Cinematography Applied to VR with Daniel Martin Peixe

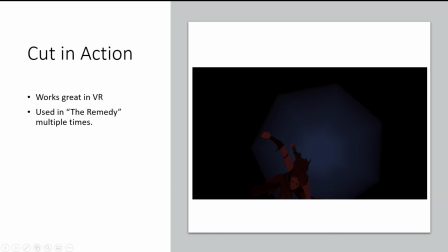(12:19)
Yeah, cut in action is meant for quick actions, things that, like, for example, this is cut in action, right? Cut in action 2 times, bam, and then bam.
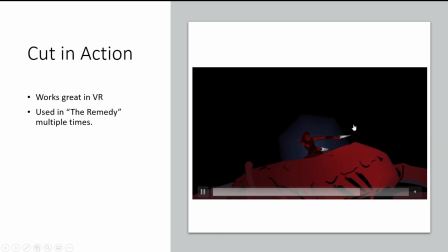(12:30)
When the monster starts to fall, that's what I decide to cut, and the next shot,
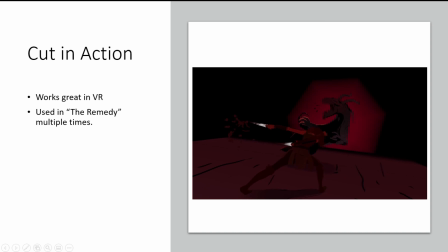(12:37)
the monster is already in the middle of the action of falling, and that makes the cut seem seamless. Like the purpose of this cut in action is to make it flow seamlessly,
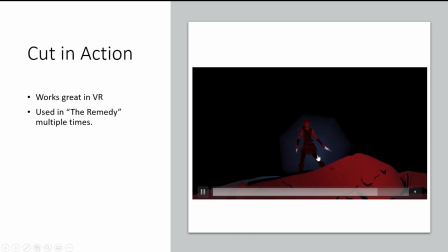(12:49)
and if the point of interest is in the same spot, you're not going to confuse the audience. The audience is going to see it as one seamless action.
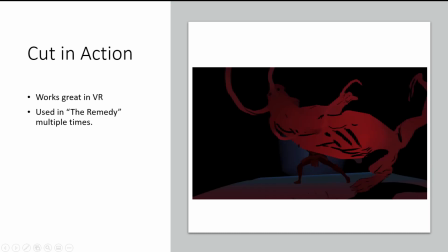(12:58)
I think this was the one shot where you totally fooled me and proved me wrong, because I was like always saying like, oh, cuts are difficult in VR, and then you showed me the scene and I was like, I almost didn't notice it, right? Like it's so clever where you hide the cut and it works so well.
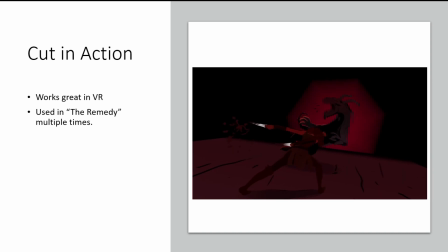(13:16)
And yeah, when you watch it, you barely see it actually. You just feel the action, right? So it's awesome how it works. If you time it right, that's it.
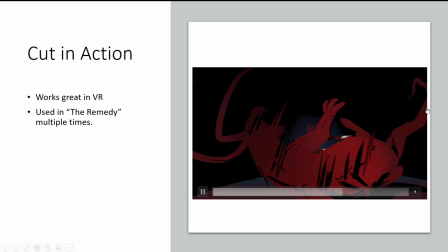(13:28)
If you have to time it right to make sure that it feels seamless and the audience doesn't even realize that it's a cut, And they do this in the movie.
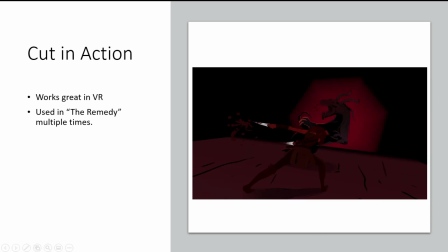(13:36)
Do you have one frame of a Peixe glow in there? There, right? One frame in the center.
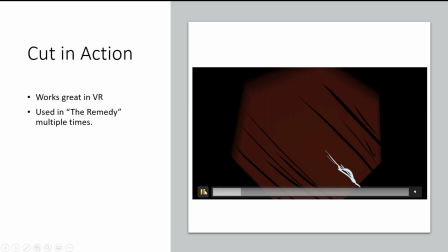(13:41)
Yeah, it is. It's like right there, pretty much. Yeah. What is it? There's like one frame of a Peixe glow, I think. Oh, it's also behind the monster. The Peixe glow is everywhere, man. Yeah, there we go.
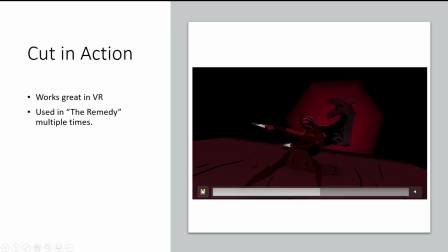(13:57)
It's in every single shot. It's in everywhere. I use that thing like excessively in this short.
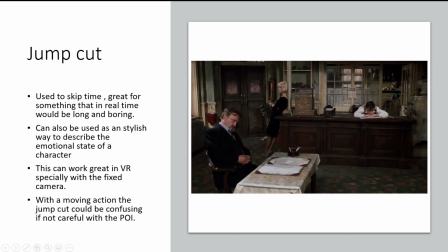(14:05)
Anyway, jump cut. This is a really cool effect that they do in movies, and like again, this whole presentation is gonna be this question: can we do this in VR?
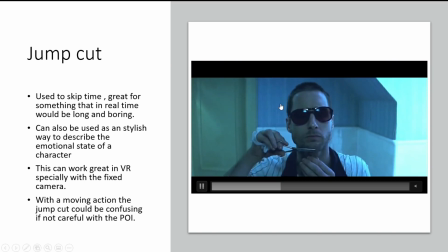(14:18)
And I think that you can totally, especially when you have the static camera.
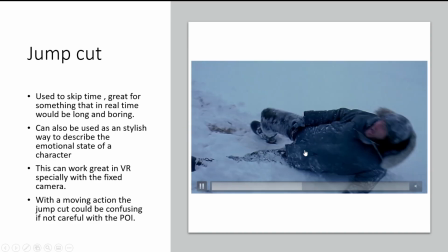(14:24)
With the moving camera, maybe not so much,
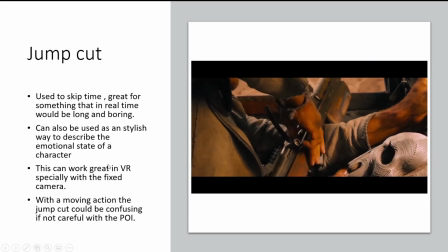(14:28)
but with the static camera, it's a really stylish way to describe the pass of time, right?
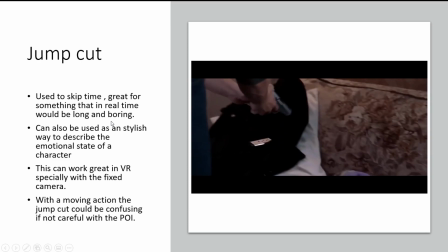(14:35)
Something that could be really long and boring can be made more entertaining with the jump cut.
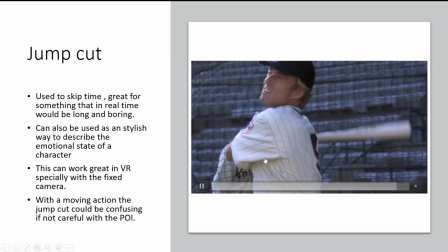(14:41)
Especially here we have this jump cuts. Basically, this is telling you that they've been doing this for a long time.
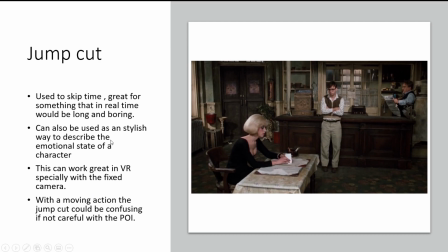(14:48)
It's also a stylish way to describe an emotional state of the character, because the skipping time, somebody who's kind of going through some
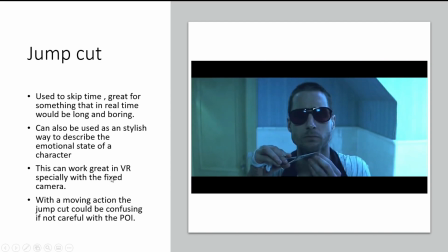(14:58)
traumatic moment or something, or some sort of thing that makes the time to skip.
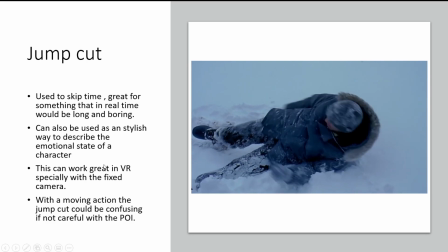(15:05)
This works. What I said works great in VR.
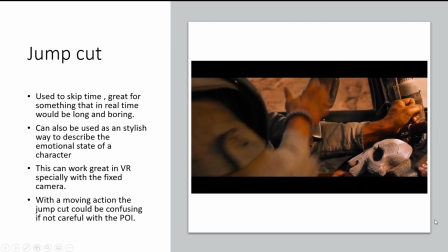(15:10)
Yeah, be careful with the point of interest as well, because it could be confusing if you jump cut too much.
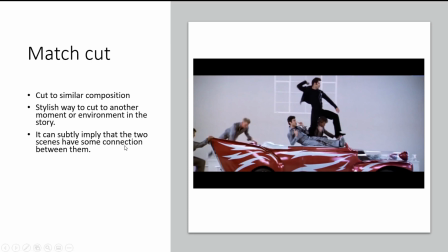(15:17)
Match cut. This is also a really cool cinema effect that, why not? We could totally do it in VR. This is a stylish way to cut to another moment in the story, another environment, but it matches the composition, right?
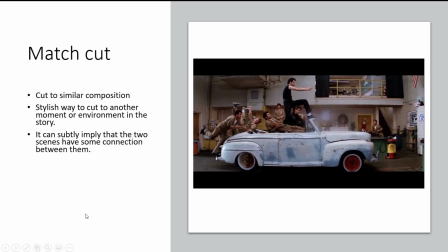(15:33)
It can also imply that the two scenes, they have some sort of connection between them.
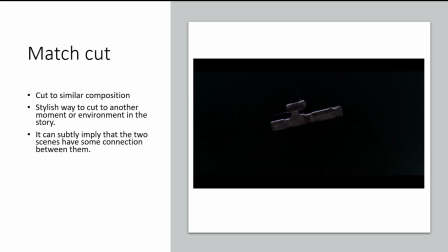(15:39)
That's another stylistic thing that the director can do. He can kind of imply by do a match cut.
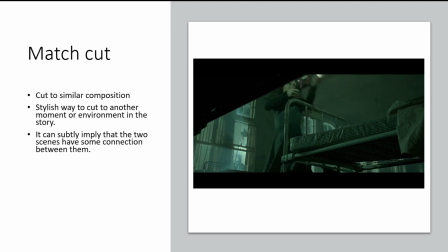(15:48)
This is a really cool one. So yeah, match cut, I think, is something that's very stylish.
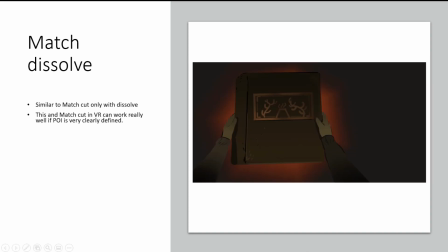(15:56)
It works, and it can work really well in VR as well. And I did something similar in the Remedy. It's a match dissolve instead of a match cut. So I did a match dissolve.
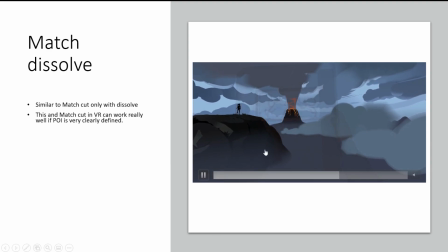(16:11)
The icon of the volcano matches with the actual volcano.
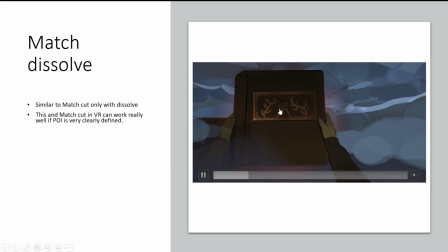(16:16)
So again, if you keep in mind the point of view of the audience, it shouldn't be distracting, shouldn't be confusing. It should be something seamless that works really well.